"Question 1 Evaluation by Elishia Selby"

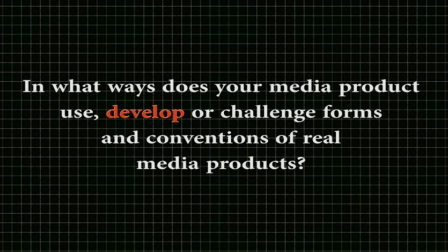In what ways does your media product use, develop, or challenge forms and conventions of real media products?
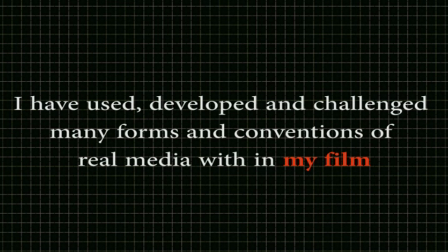My media product has used, developed, and challenged many forms and conventions of real media. During my research, I looked at a variety of different films of similar genre in which I wanted to base my film opening around. Action thriller. This would include films such as Mission Impossible, James Bond, Johnny English, and many more.
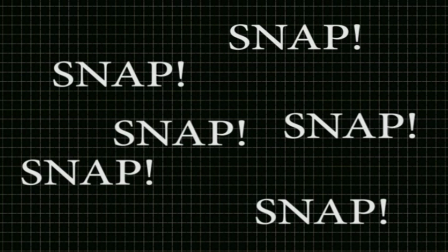I looked at codes and conventions used in their films and found some common similarities, in which when creating my film opening, I would take into consideration. For example, one major part of an action thriller I found was the use of weapons and violence.
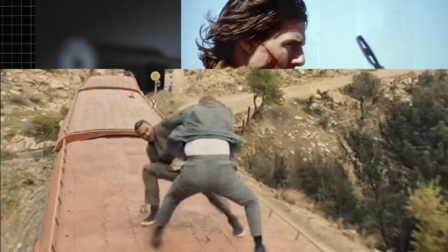You very often see guns, knives, fistfighting, or some sort of fight scene in order to keep the audience engaged.
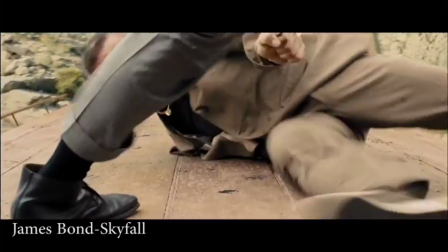The fight scenes would vary in length, but would always use shortcuts to make it more intense and safer for the actors not to get hurt.
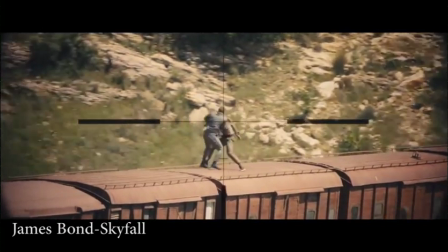In this, I found a trick of choosing the camera angle carefully to look as if they were being punched but actually weren't.
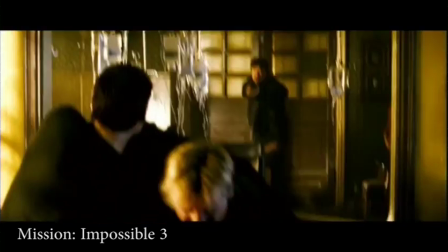Violence is one main convention that defines an action thriller. It's something that the audience would expect to see when deciding to see this genre.
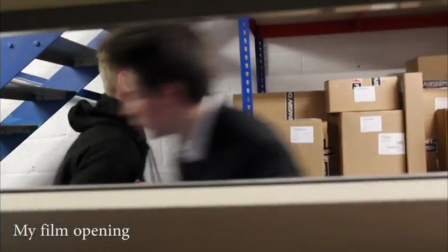This is something I decided to base my opening around, by including both the quick fistfight and the pull of a gun to the face as a threat if he didn't get his own way.
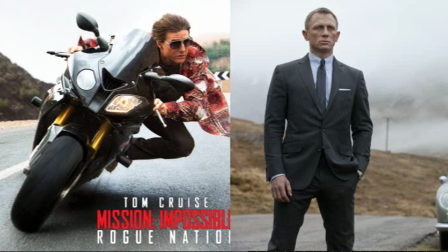I also found that there were films such as James Bond and Mission Impossible where they added a fast beat track over the top of the action,
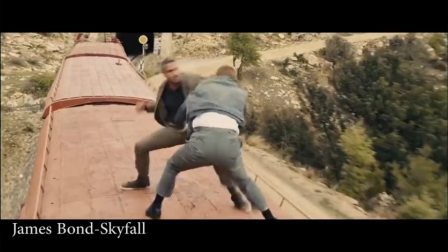in which I decided to do the same and make the music suddenly change when action was taking place.
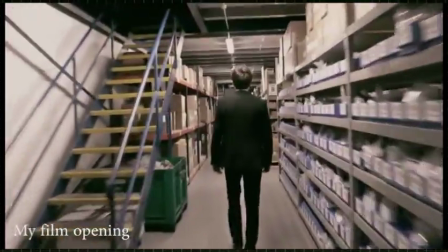Another common convention of action thrillers was the use of having an antagonist and protagonist, where the good guy always has to win in order for the audience's expectation to be met, where the hero always won in the end.
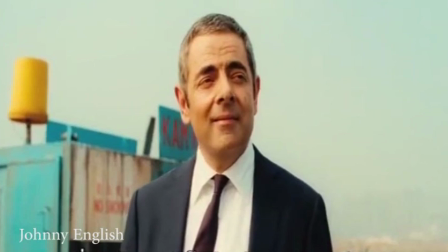They mostly always seem to be the better fighters, apart from Johnny English of course, but that was due to it also being a comedy.
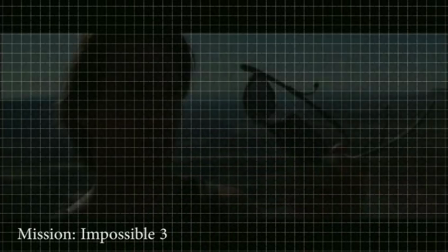However, one convention which I found only occurred in specific films was the use of putting the title sequence after a quick action scene, before then going into the main film. This I found was the case in James Bond, Mission Impossible, and Johnny English, which is why I decided to interpret this into my opening. I found that they always put the names of the actors within this part of the titles in order of importance, which is what I also did.
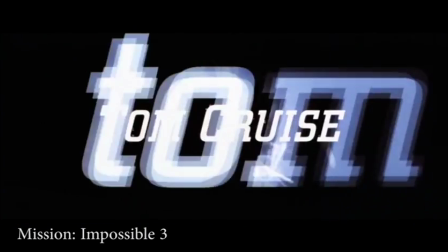However, I challenged the convention of showing the actors and then the names appearing on screen,
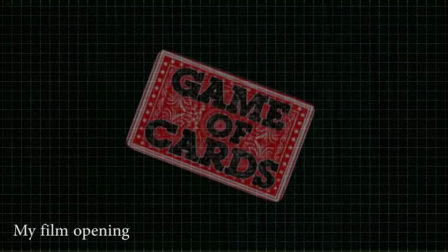by only displaying their name on specific cards which related to the importance of their character, in which the audience would later on find out.
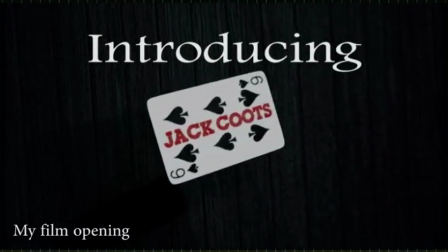I also very carefully chose the font I used within this title sequence and the colours. I found within title sequence openings a common theme of using dark colours like blue, black or red for instance, within action thrillers.
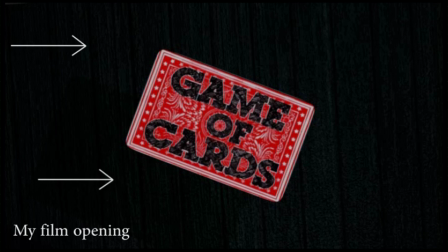For example, I used a black background with dark shadows to set the tone of the next scene being set in the night.
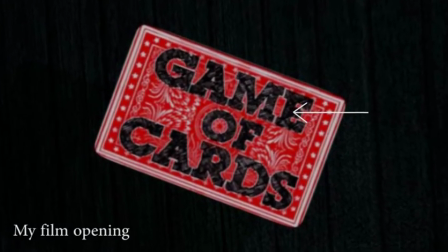I carefully chose to have the inside of the bubble text to have crosses within them to look similar to the back of other playing cards.
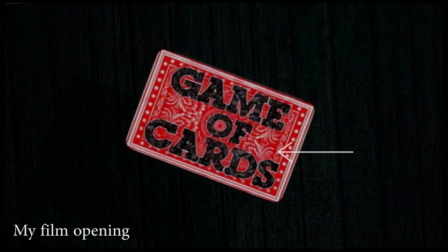I specifically chose to have red playing cards rather than blue ones because it can help to represent the blood and violence shown in the rest of the film.
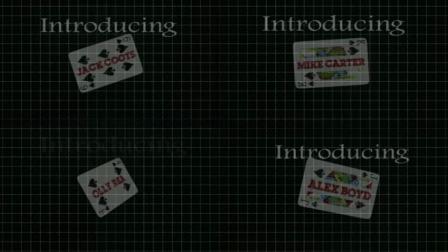I carefully placed each name on different cards relating to the characters they played.
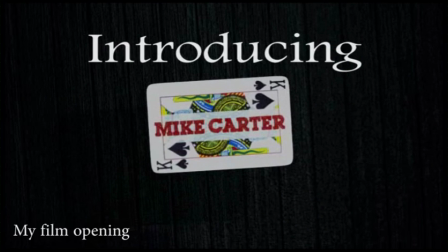For example, Mike Carter was placed on a king card because he is the boss of Alex Boyd, who has been placed on the jack card.
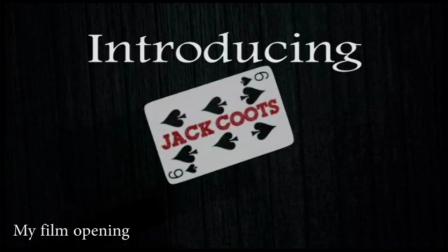Jack Coots was placed on a 6 of spades, whereas Ollie was on a 4 of spades.
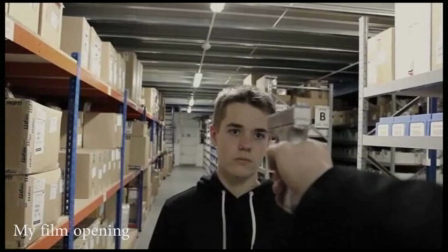This is because I have decided that Jack would feature more in the film later on, and become one of the main dilemmas as to why the job doesn't go easily.
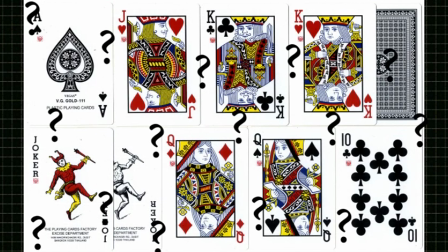Throughout the rest of the film, the other cards will soon be uncovered as to who they are, and the other roles to be played.
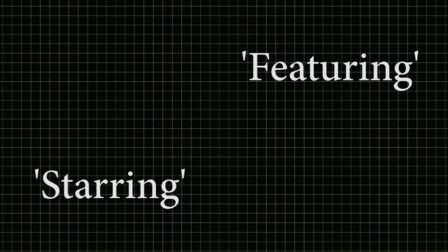I also decided to put introducing rather than starring or featuring, as these are new actors and wouldn't be known to any audience yet. Another common aspect of action thriller I found was the use of low-key lighting. I managed to include this in my own opening by adding a filter from Adobe.
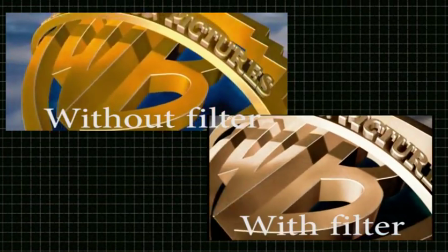I also added this same filter to the Warner Brothers animation in order to set the scene of the genre thriller,
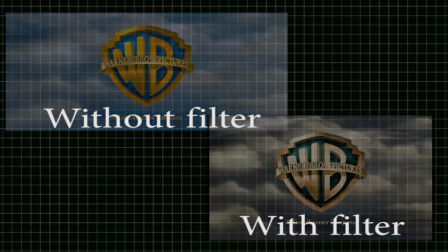making it seem low-spirited and perchance a sense of it being a dangerous location.
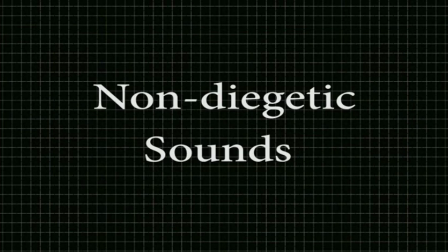Non-diegetic sound effects are always commonly edited into the films, especially into fight scenes, to really emphasise the action and keep the audience engaged. I added in sounds, especially in the first scene when Alex and Ollie were punching each other, when he clicked his arms and threw Ollie into the container of rubbish.